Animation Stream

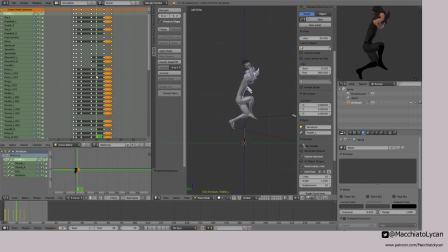Now, one thing that we did not do that we can is kind of start to bring those hands down. And what that does is it makes the motion of the arms, which start here and they go up, and then they kind of come back around,
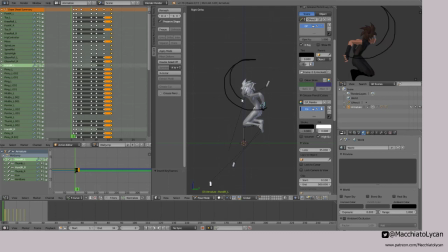and kind of the reset of the jump, just up and then back down again. So if we start kind of getting those ready, so then when we're about here, the arms are about there.
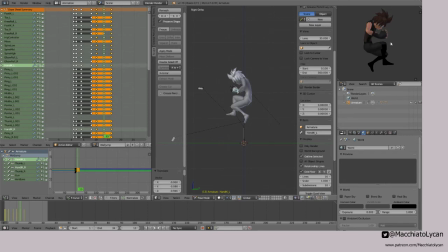Check both sides, make sure it looks okay. Fix the elbows.
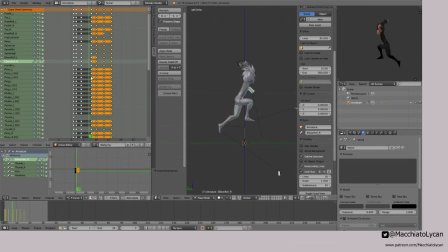Okay, so we get that back and forth, and then that spread out is a little bit more dramatic. It's a little too quick though. Let's see. The other thing is just trying to figure out how you want to transition from things.
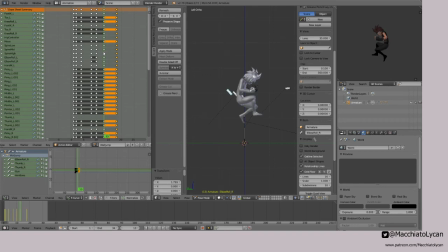So one thing that's possible is actually to kind of keep that locked in feel, because the fall animation itself, because once again this is still part of the wall jump animation, the fall animation itself kind of brings the arms up.
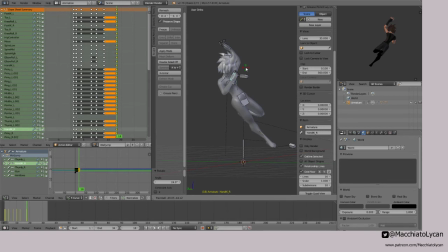So you can have a more tight pose so that he's a little bit more
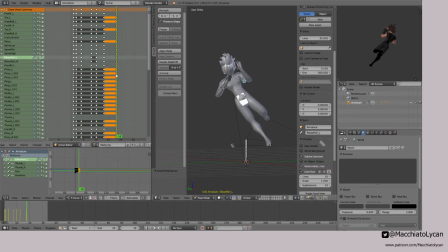exact. I mean, right now he's just kind of striking yeah, but that way it's like up and then you're getting ready. Yeah, that's better. Okay, so let's get back into Unity.
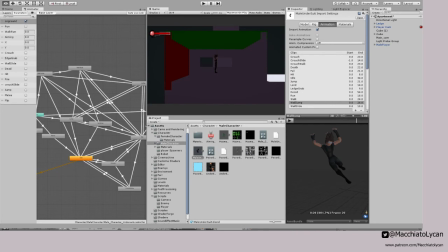Let that load up.
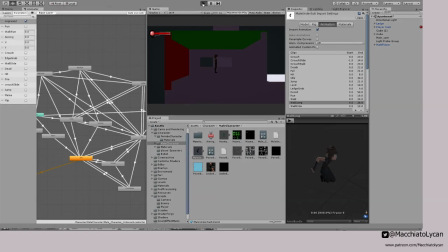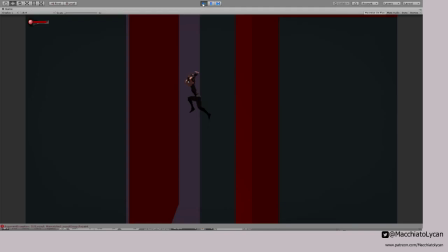Okay, so let's see how that looks. Yeah, that is a much better pose.
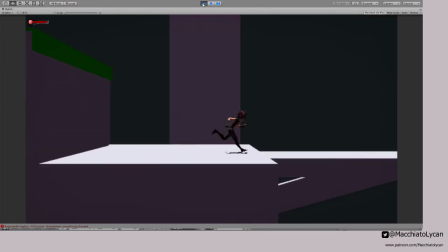And then he transitioned in. That's nice.
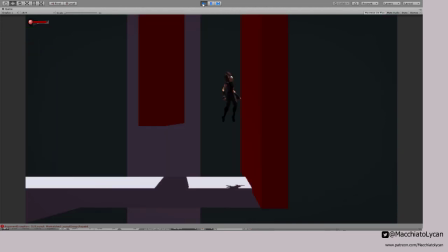And what's nice about that too is the movement that I want in this game is very,
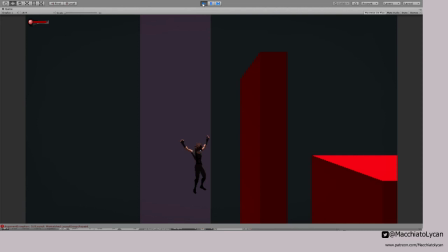I mean, I want it so that you're going from running to jumping to, you know, to wall jumping to sliding. And so the sliding transition into the wall jump,
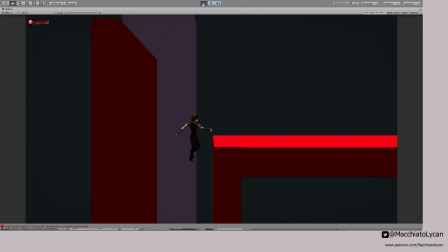of course he doesn't have the slide, he just has this stupid roll.
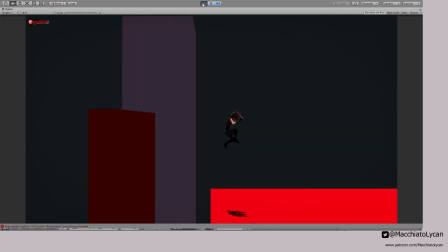But when he eventually does get the slide, that pose right there,
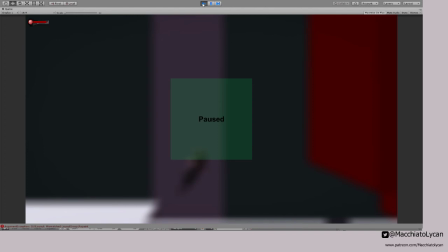yeah, that pose right there will look very nice.
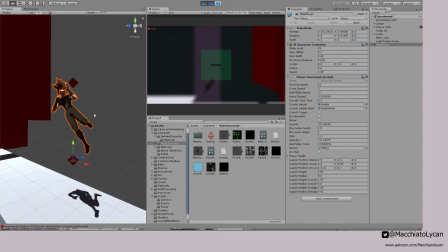Yeah, that will look very nice, because then as soon as he hits the ground, he's already kind of at that angle, and then he just kind of slides in. So yeah, that's going to look nice once that's all in.
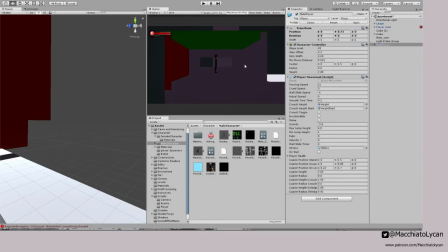So I think for now, that's a good placeholder for the wall jump. And one of the reasons why I say placeholder, there's a lot of polishing that I'm going to put into this.
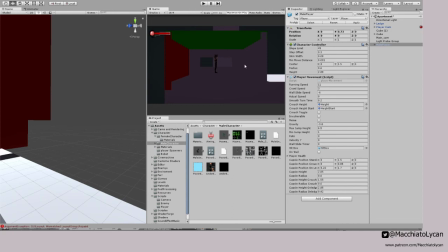I mean, I want everything to look as good as possible. One of the problems is because I don't have the weapons rigged in yet. Because I'm still working on what their weapons are actually going to be,
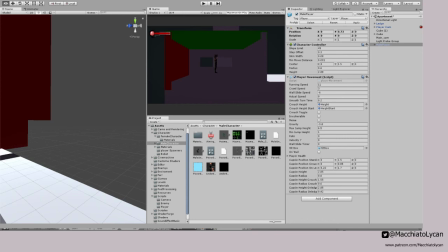what designs are going to be for them, how they're going to function, all of that stuff.